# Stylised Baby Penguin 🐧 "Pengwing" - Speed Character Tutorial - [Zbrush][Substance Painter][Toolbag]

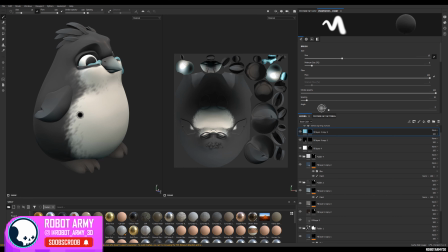(4:12)
Now this is a very stylized character so it really doesn't need much painting so all I've done is a nice brushed in transition between the white and the dark to give kind of an illusion of feathers and I've added some simple gradients like to the wingtips,
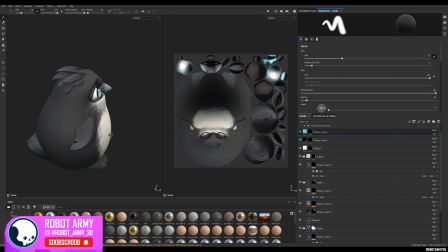(4:26)
a subtle gradient to the bottom upwards as well as well as some slightly lighter patches around the tops of the eyes and stuff like that in grey just to make those areas stand out a little bit more so very simple just 15 minutes and we've got some nice colors to work with in
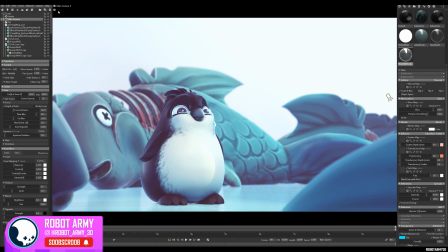(4:40)
marmoset so in marmoset tool bag if we go here and have a look at the second camera
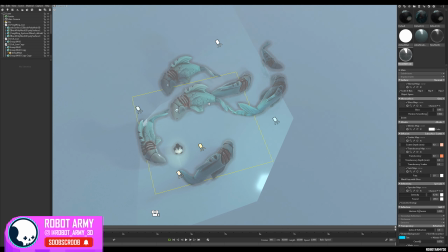(4:46)
we can see i've duplicated that fish around the place and i've actually duplicated it and moved it while looking through the main camera in order to frame the subject as nice as possible now this could
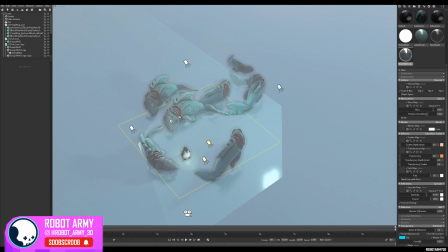(4:57)
have probably done with maybe a second variation of fish but i think i've got quite a lot out of this for what it is and the materials from Substance Painter are set up very
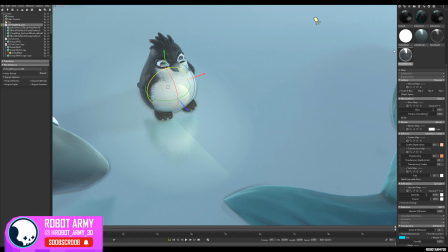(5:05)
simply here with no special extra effects the only thing I've done is created a transparent material and added that
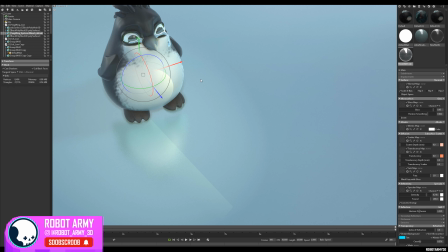(5:12)
to the tiers separately and also I've created a secondary layer around the eyes with the transparency material on there just to create some nice reflections
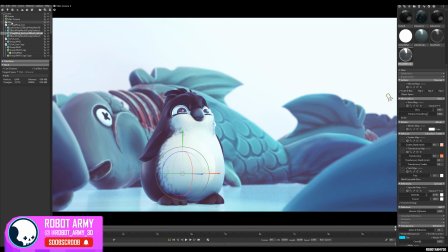(5:20)
on them eyes as well and the lighting in this is very simple I've not added any extra lights I've just got a skylight with this nice snowy hri map on there to add a cool overall feel to this scene and on the main camera i've added quite a lot of depth of field to close
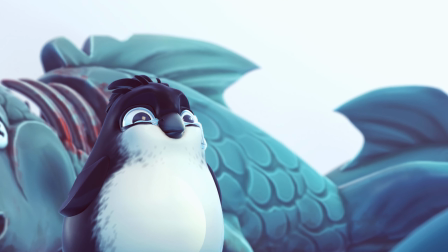(5:36)
in on this character so to learn a little bit more about lighting and setting up images in marmozet you can find my other tutorial on portfolio
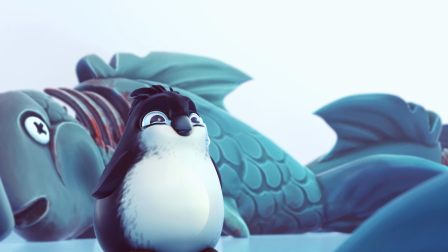(5:43)
rendering within marmozet for a more detailed look at how to do that so i hope you've enjoyed
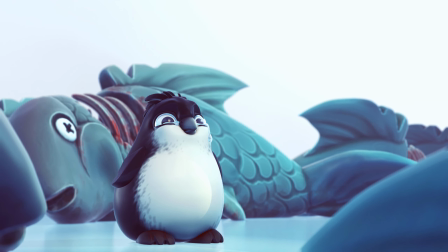(5:48)
this tutorial and if you found it useful please like and subscribe as it really does help make these videos worthwhile. So I'll see you in the next video.